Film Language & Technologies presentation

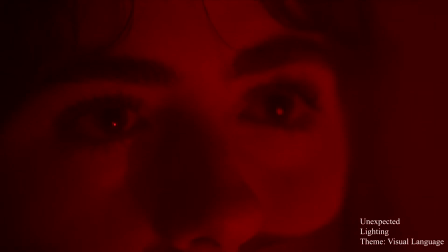[0:01]
The first film I did was unexpected. It was about a girl being kidnapped until the reveal at the end to show that it was actually a student film.
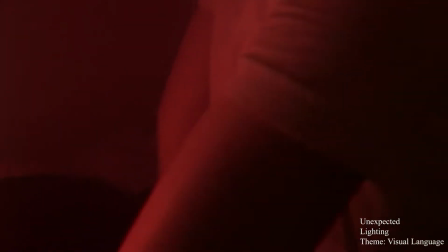[0:10]
My role in the film was lighting. Before the shoot,
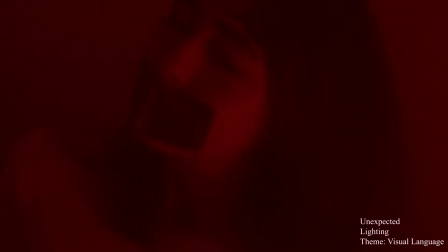[0:13]
I researched different lighting techniques such as using a reflector to diffuse light and bouncing it off different areas such as white walls to soften it.
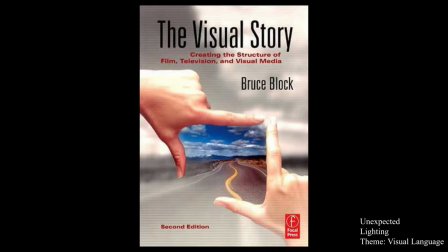[0:22]
For research, I read the book The Visual Story 2nd edition by Bruce Bloch.
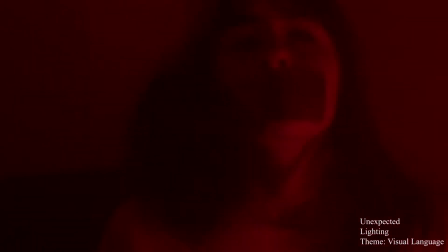[0:27]
It talks about the effect of colour and how colour can affect the scene.
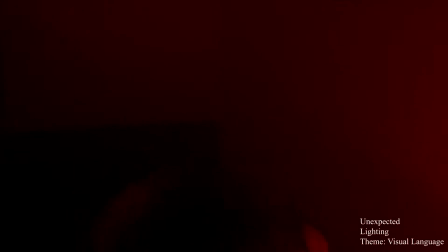[0:32]
For example, the colour red can make the subject seem closer to the camera, and the colour blue can make the subject seem further away from the camera.
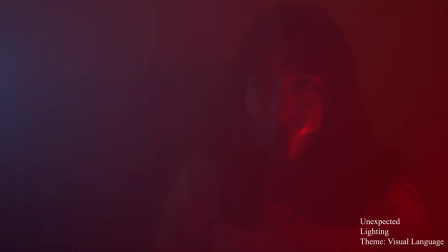[0:39]
I also took inspiration from the film The Godfather.
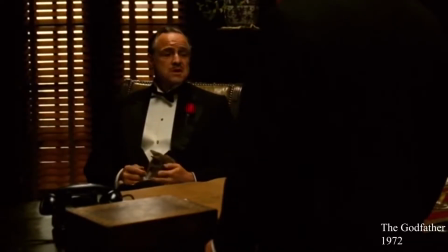[0:42]
The film has an orange and black colour scheme that remains consistent throughout the film and can be used to foreshadow death. I combined the idea of having a colour scheme such as red and blue, and using the colours to symbolise a deeper meaning to the audience,
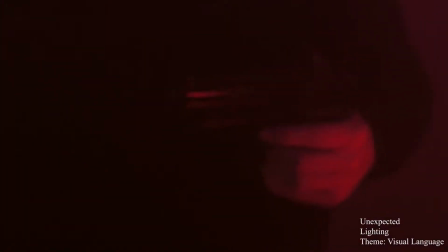[0:55]
such as the red light on the girl's face to connotate that she is in danger, and the blue on the kidnapper to distance himself from the audience.
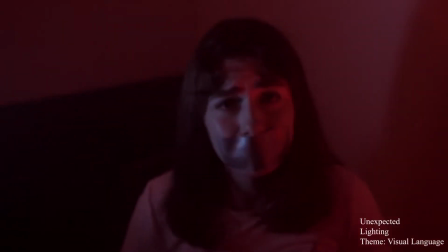[1:02]
One thing I did successfully with the lighting and what went well were the colours were clear and prominent, which made the scene more atmospheric.
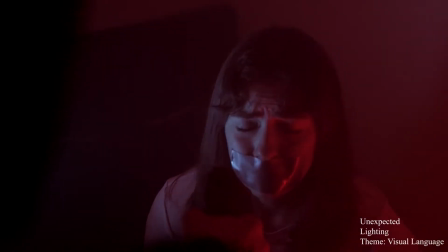[1:10]
It also went well as it allowed me to learn how to use gels to change the colour of light and the effect they have by adding a blue gel for a colder scene and tone.
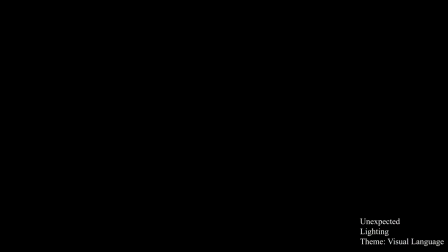[1:18]
What didn't go too well was my ability to light in moderation.
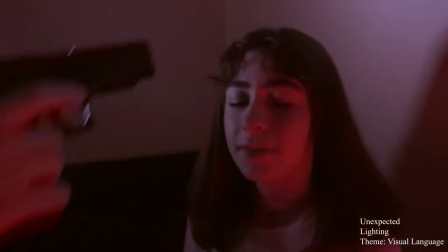[1:22]
As I didn't understand lighting techniques such as 3-point lighting, it meant I just lit a scene with one light,
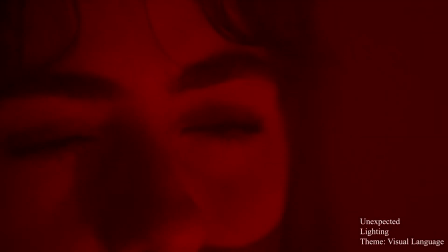[1:28]
which often meant some shots were oversaturated with the colour and made it look less cinematic.
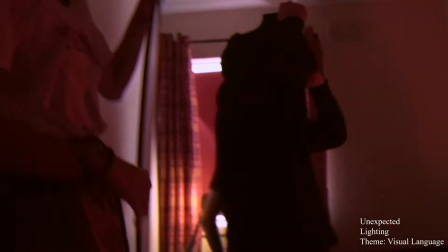[1:34]
If I could do it differently, I think I'd spend more time thinking about the way I light the scene,
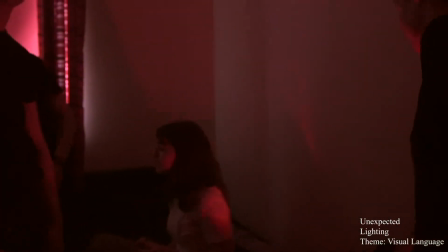[1:39]
such as lighting the subject and the background rather than just pointing the light at them. For example, I'd experiment with high and low key lighting to see how it could change the effect and tone of the scene and separate the subject from the background.
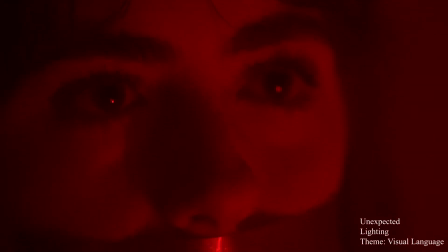[1:52]
Finally, for health and safety, the main concern I had was people's eyes being damaged by the light.
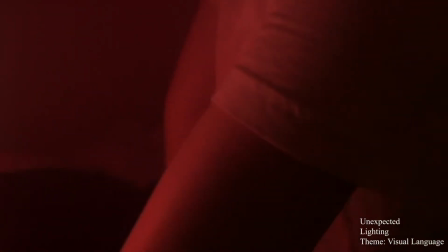[1:57]
To prevent any damage and incident, I would shout, "Watch your eyes," before turning on the light,
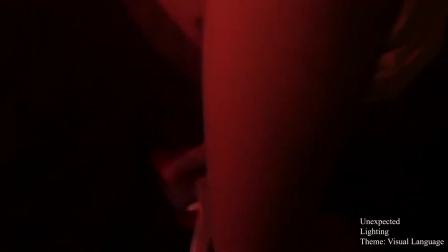[2:02]
and making sure not to point it directly into anyone's vision and trying to point it to the side of them or reflect it off a wall.
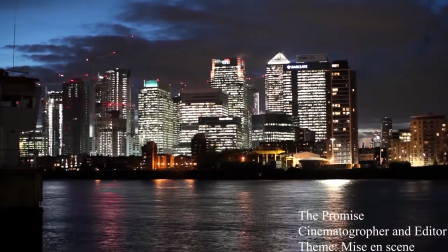[2:11]
The second film I worked on was The Promise. The story was about a spy who promised to protect his girlfriend and swore nothing would happen to her,
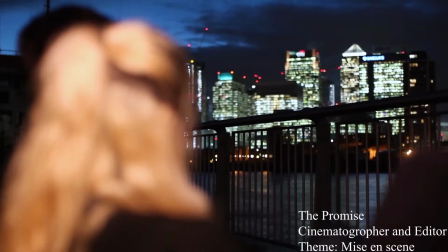[2:19]
but broke that promise and killed her when she was the next person on his hit list.
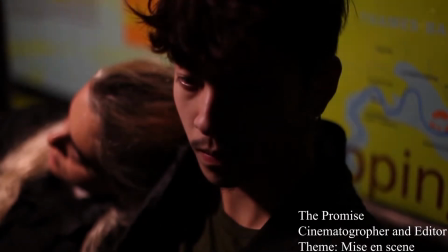[2:24]
My role on this film was editor, although I did help with some cinematography.
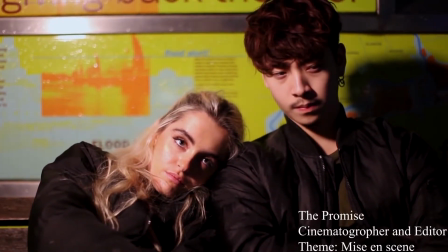[2:30]
For research, I looked into pre-existing spy films, specifically James Bond Casino Royale.
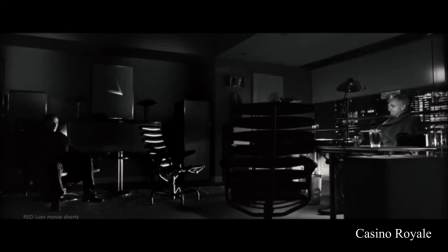[2:35]
I liked the opening of this film as Bond's posture is very powerful. He has very stoic facial expressions. Since the focus on this film was mise-en-scene, I feel taking inspiration from Bond was useful as it allowed for a more believable performance.
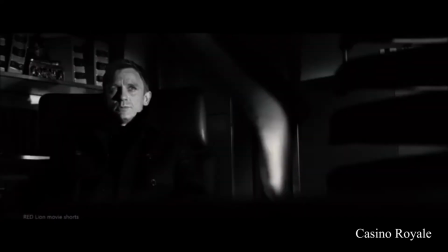[2:49]
Not only this, but the change in scene paced through the use of editing also inspired me,
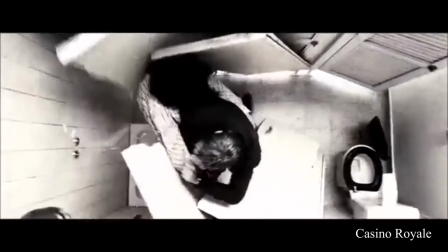[2:54]
as it would go from slow-paced editing to fast-paced editing through the uses of cuts and flashbacks,
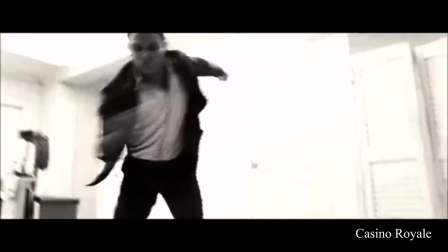[2:59]
and I felt like I could apply this to my own work to make the spy narrative more believable and immersive
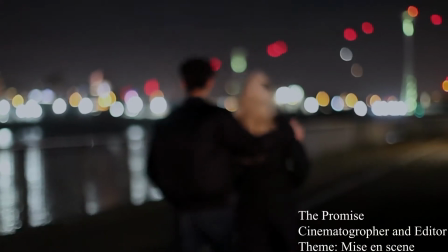[3:05]
for the audience. What I did well in this film was the use of effects. I decided by using VFX I could help aid the narrative and make it more believable.
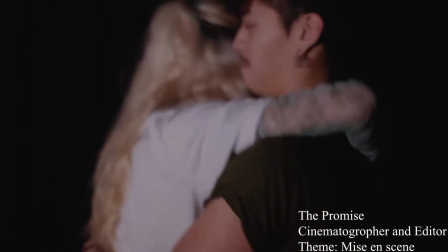[3:14]
For example, the globe HUD on his watch.
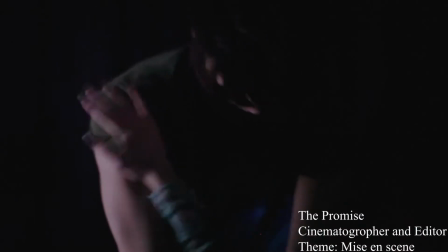[3:16]
It was a good experience and also gave me skills in After Effects which allowed me to learn the software better.
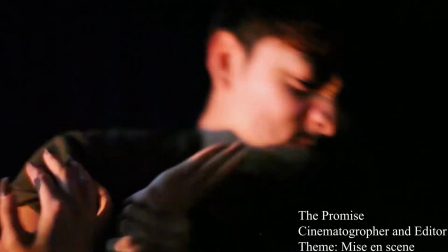[3:23]
However, it was also the use of my VFX that made the film lack in professionalism slightly.
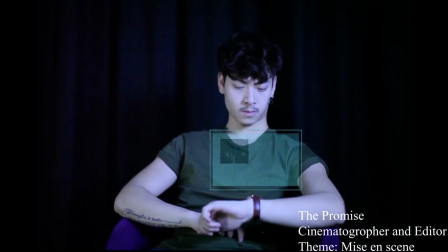[3:28]
For example, the hologram coming out of his watch is shaky and ruins the effect of the shot.
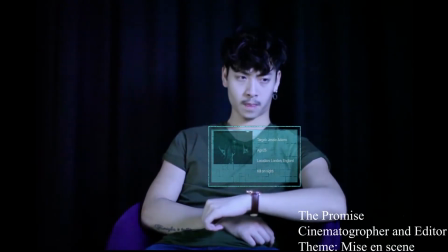[3:33]
This is because I hadn't had previous experience in motion tracking and therefore keyframed the position of the composition instead, which resulted in uneasy and inaccurate motion.
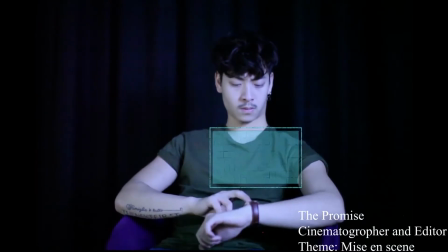[3:42]
If I could go back and do it again, I'd learn how to motion track or perhaps change the script so that these effects weren't necessary.
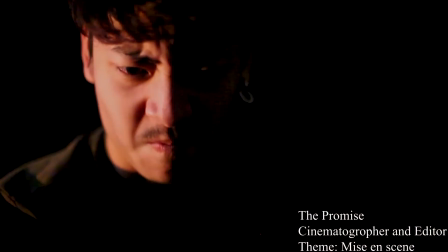[3:50]
From a cinematography aspect, what went well is that I used a variety of shots such as an establishing shot, close-up, etc.
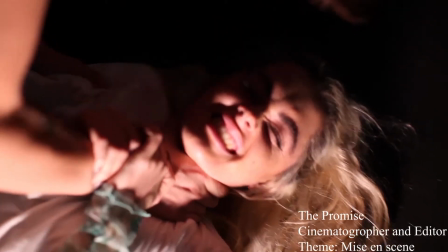[3:56]
Gave me a better understanding of cinematography and how shots can help portray emotion and narrative.
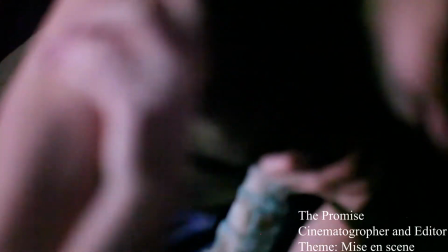[4:02]
What didn't work well is that I didn't adjust the camera settings. As we didn't have lighting and the room was fairly dark, the footage became grainy as a result.